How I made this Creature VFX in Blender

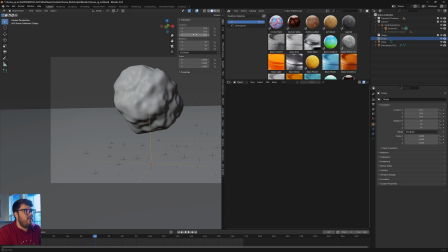[4:07]
I'm going to come over to the item properties and we're going to animate these values. So the location and the Z, again, location Z is up and down. So I'm going to type up here hashtag frame, and then we're going to do like divided by like 10 or something like that just to slow it down a little bit. So now you can see it's moving up way too fast. So it's super, super fast.
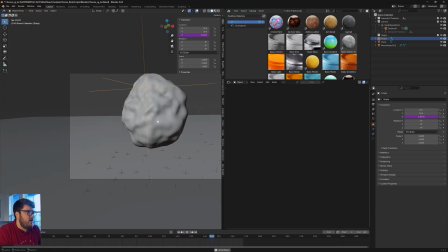[4:26]
We might even do like 100. Let's see what 100 does. And there you go. That's much slower. That's just how you get it to, you know, have the right speeds and everything. And so this is exactly what I did. You can see it's moving upwards. So depending on how you actually want it to move, if you want to move it in the Y direction, you can see it's like doing stuff like that.
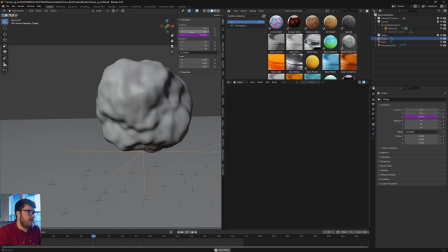[4:44]
But again, I knew I wanted all my waves of the blob to be going upwards. So that's why I'm doing the Z location. Okay, so let's go ahead and add a material to this object.
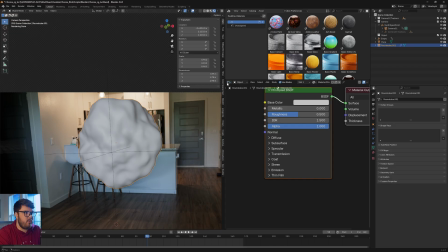[4:53]
I'm going to go ahead and press new. This is just the shader editor, by the way. We're going to just be sticking to the principled BSDF for this shot. First thing I want to do is I want to add some subsurface scattering. If you imagine anything that's fleshy,
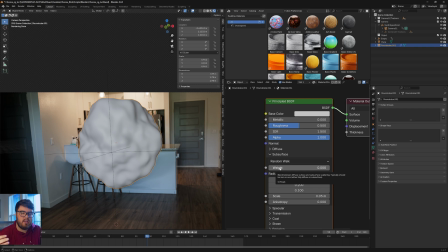[5:07]
anything that has like kind of penetrating through the actual surface of the actual object, it's going to have some subsurface scattering.
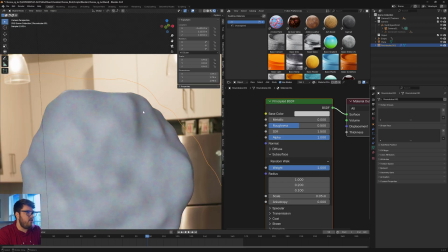[5:14]
So we're going to turn the weight all the way up to 1. You can see up here, we're starting to get like some pink hues and stuff like that.
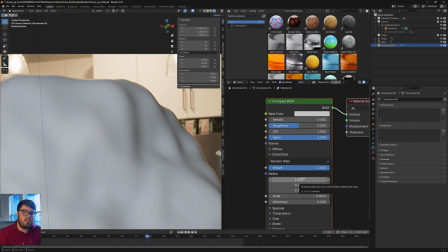[5:19]
Down here, the radius is basically, for lack of a better term, RGB values. We're going to be using more of the red channel. So I believe in testing, I set the red to about 70. And now you can see we're seeing a lot more pink versus a lot more green or blues if we play around with some of these down here.
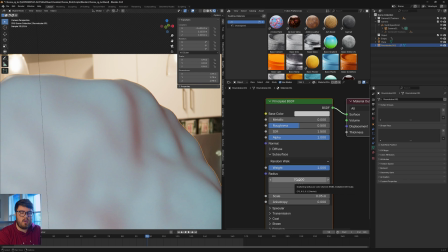[5:37]
So again, 70 is the value I found that works for me, but you can play around with it yourself.
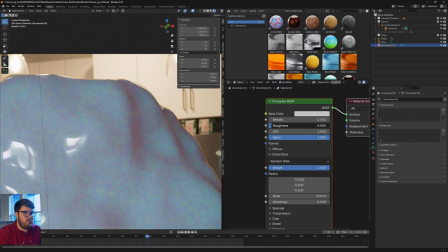[5:41]
Next, let's make it a little bit more reflective. So something like a 0.05 for me.
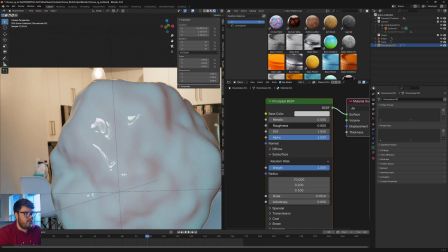[5:47]
I never like to go all the way down to 0. I just find that looks too perfect for CGI.
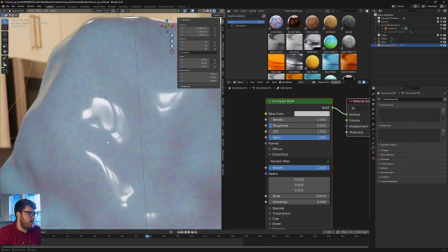[5:52]
So I always push it up to a somewhere close to 0 down there.
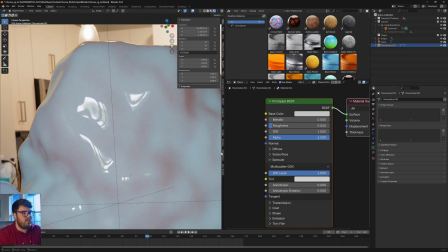[5:57]
Anyway, the final thing that I want to do is maybe push the specular up a little bit just so we get some more specular highlights and stuff when we add in our bump, which is what we're going to be doing
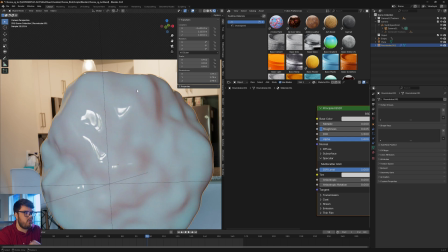[6:05]
now. We need some more kind of like fleshy bits on our actual thing, some roughness for those, you know, think of this as a living, breathing object. It's going to have, you know, very fleshy kind of look to it. And so we're going to add a bump node. The bump node is going to give us some kind of faking some detail onto our actual mesh.
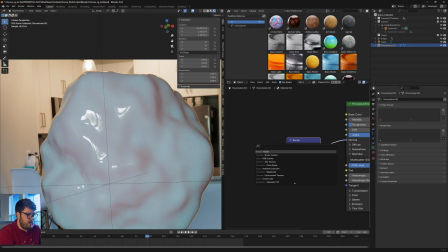[6:24]
So we'll plug the normal onto the normal. And then I'll do a noise texture node. And a quick tip is you can go, instead of 3D, you want to set it to 4D, because we're going to be using this W value down here to actually affect it and make it look like it's actually physically moving.
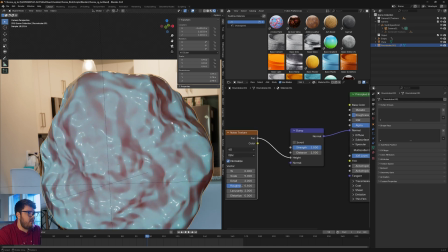[6:40]
Anyway, we can plug the factor into the height here. And now you can see it's giving us a lot more detail. Of course, we do need to kind of nail these numbers down.
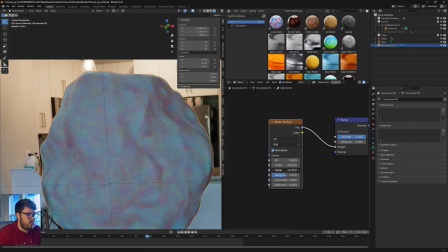[6:47]
I'll set this to 10, and then the detail will push up to give this more of like a fleshy bit.
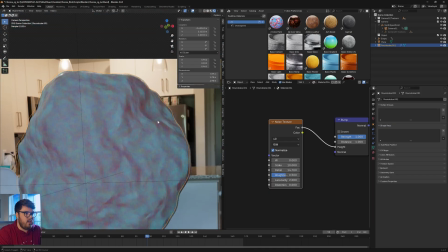[6:52]
You can see it's starting to look a lot more like flesh over here. And then we'll maybe play around with the strength of the bump, something like that.
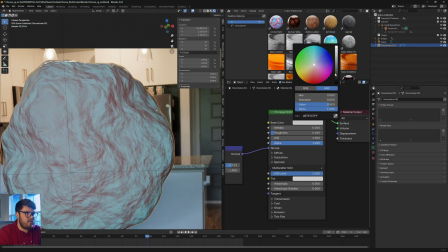[6:59]
And then now we can finally affect the base color. The base color I like to leave for last because it does influence some of these things.
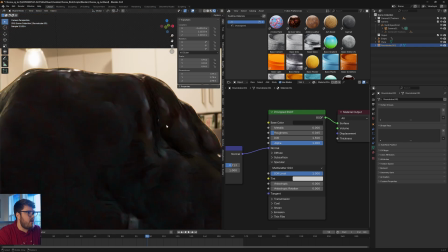[7:07]
So now if you kind of zoom up here, you can still see we're getting some of that red bleed through, but now it's a kind of darker black color.
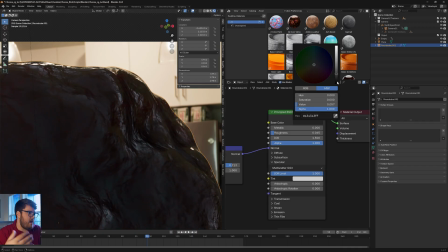[7:13]
It kind of reads more like a the blob that I'm going for specifically. So yeah, so that is looking pretty good.
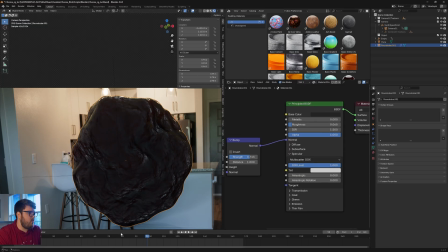[7:19]
You can of course play around with some different things depending on what you want to do. What I actually might do, again, we did use a HRI for this shot.
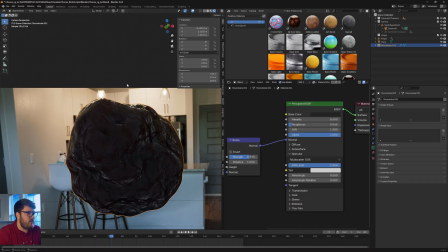[7:27]
You can see we're getting some nice kind of specular highlights where these lights are, but I do want to try to push those as much as possible.
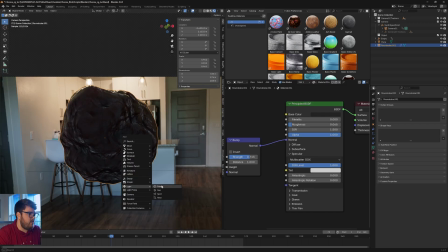[7:33]
So what I might do is I might add a few more lights in my scene just to help out the HRI as much as possible.
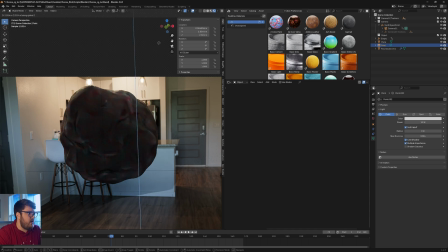[7:38]
So I'll bring these lights back here and move them up exactly where the lights are.
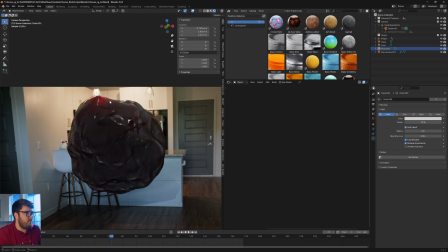[7:43]
The nice thing is I went ahead and already set this scene up perfectly in the camera tracking process, so I can perfectly get some of that.
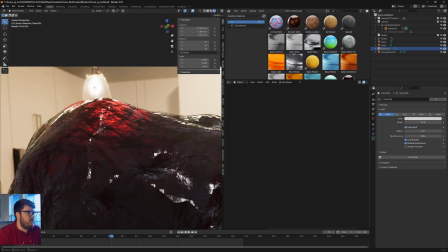[7:51]
Anyways, you can see now we're getting exactly what we're kind of looking for, some of this kind of bleed through like it's actually a living, breathing object.
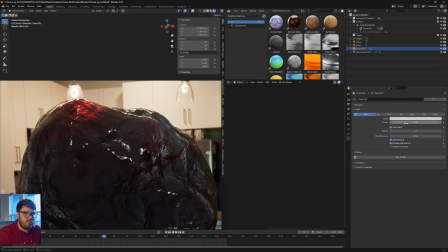[7:58]
So I'll come over here and I'll play around with some of these values. I do want to match the kind of lighting of this. So I'll do our color picker and might try to select some of the yellow light over here. So now it's a little bit more matching the shot.